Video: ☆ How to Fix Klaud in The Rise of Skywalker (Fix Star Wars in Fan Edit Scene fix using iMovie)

So basically the clip is a clean cut, and then I'm going to slightly fade out the sound on the previous clip and bring in the Millennium Falcon sound.
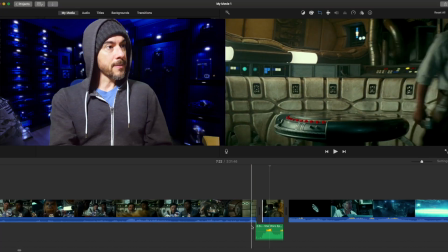So that's what I've done here. So if you can hear it, and it just makes it a little bit more of a cleaner transition on the ear and on the eye, and that's got rid of Klaud in that section. So that's that part done, and the next bit is it's basically Poe apologising to Chewbacca. I'm not really sure why that was in there. I know I'm nitpicking at this point, but I'm going to try and clear up small points and large plot holes. So I'm just going to show you the clip here. I'm going to turn it down a bit.
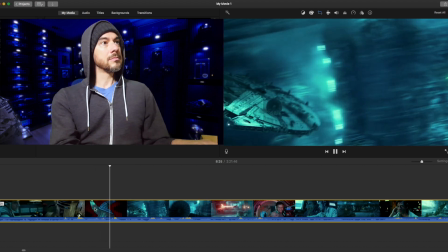It just doesn't really make any sense. I mean, they must do this all the time, but he's never apologised before, so why should he apologise now? I'm just trying to keep this continuity and consistency with these characters. So I'm going to just take out that little clip as well.
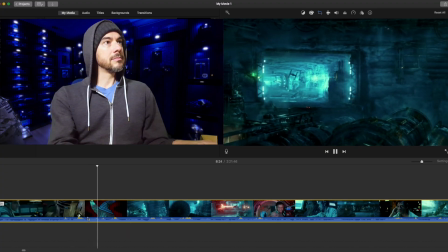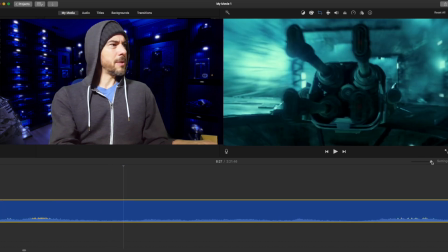Right there. I'm just going to make that a bit larger. So we go like this.
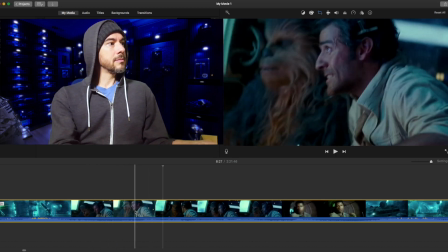So I'm just going to play it forward. So just as they dip down,
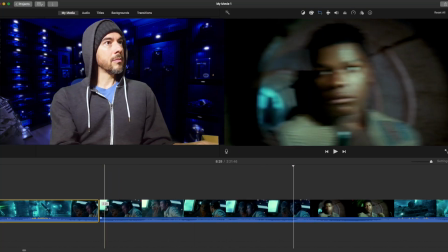and I'm not sure about that. I'm not sure about the Finn clip either. I think I'm going to take that bit out.
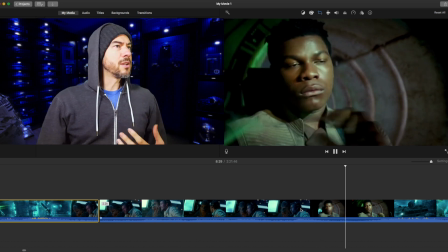So look at Finn's face. it's completely deadpan. There's no sense of urgency, there's no sense of worry like there is in Poe and Chewbacca's face. It really doesn't fit in with the action that's going on. So I'm just going to take out Finn as well, I think.
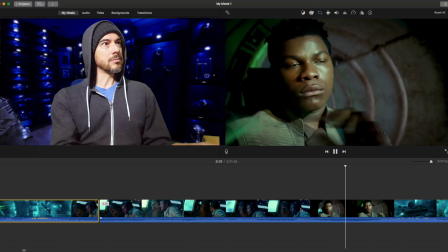It's a weird look. I don't know what he's there, what he's doing.
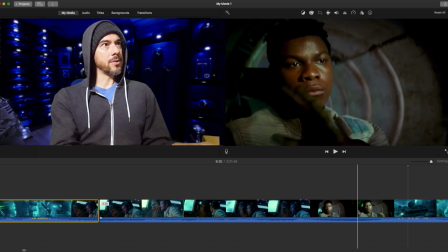So let's just cut straight to the Falcon. Right there.
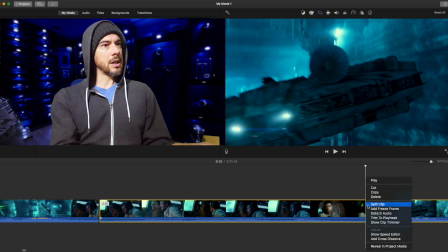Right click, cut.
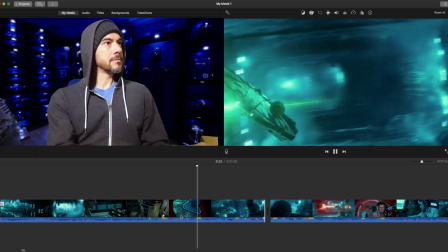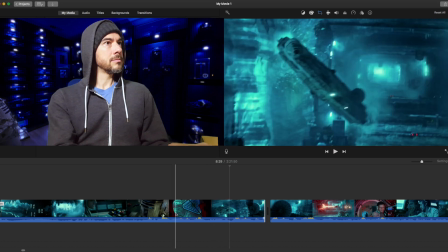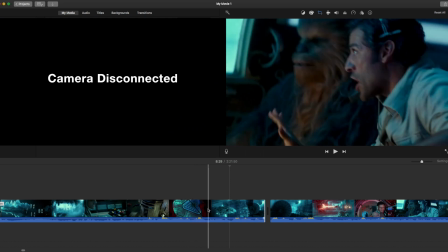So I'm just going to play it forward. So just as they dip down, so the next cut is on the beat.
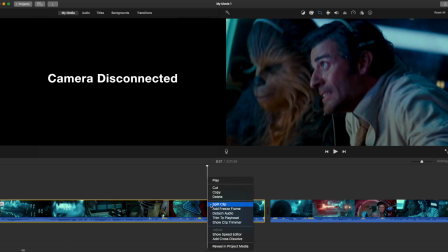So right click, split clip.
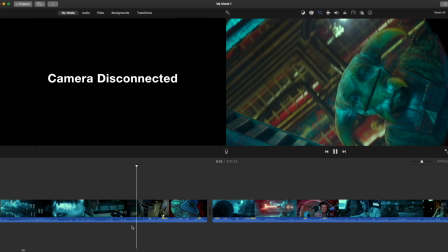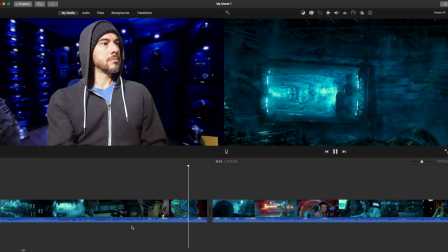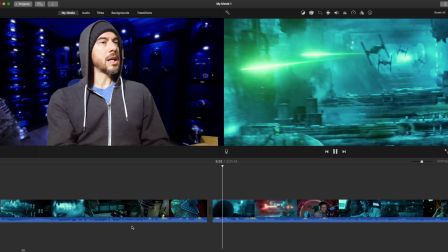That's better. So as they dip, it comes back up. So I need to fix the music. Now it's going to be a problem for me to do this because of the copyright laws. Hopefully it won't get flagged, but I'm going to try and show you how to do it anyway.
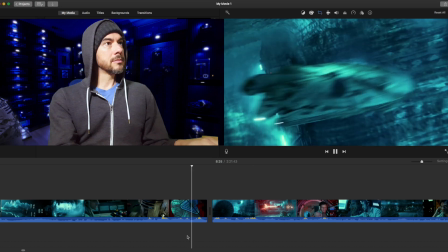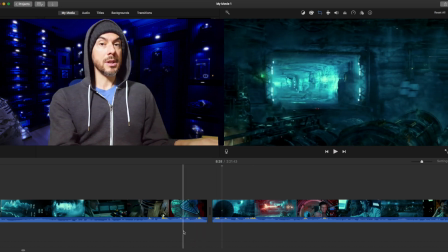Actually, that music quick cut is quite easy. It doesn't need the overlap of the audio. I think that was quite a nice clean cut.
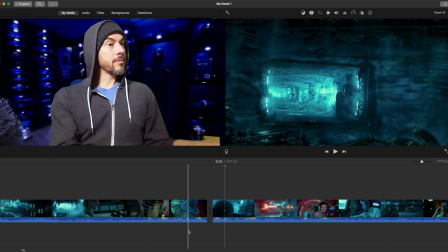So we're going to leave that and move on to the next one. So I know I'm nitpicking now, but the next problem that everyone seems to have a problem with is that Finn is either shouting Rey or shouting yeah or pulling some kind of face after he's killed one of the bad guys, and he does that so many times in the Rise of Skywalker. So I'm going to try and eliminate as many of those as possible. So this next scene, it's just a really small clip, but again, I don't feel like it's necessary, so I'm just going to edit that one out. So let's have a look.
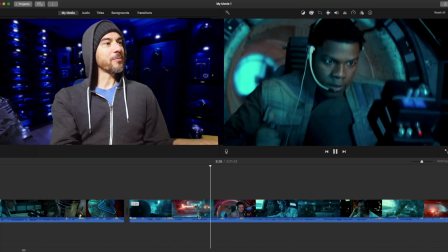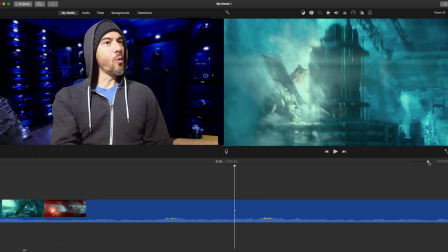Ooh.
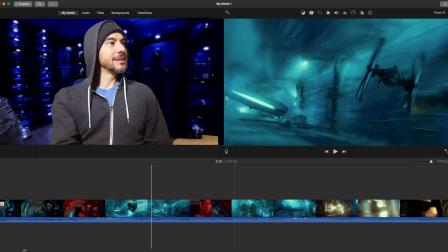So we just want to go in and find where that last clip is,
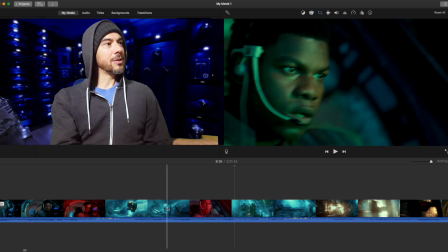the last frame.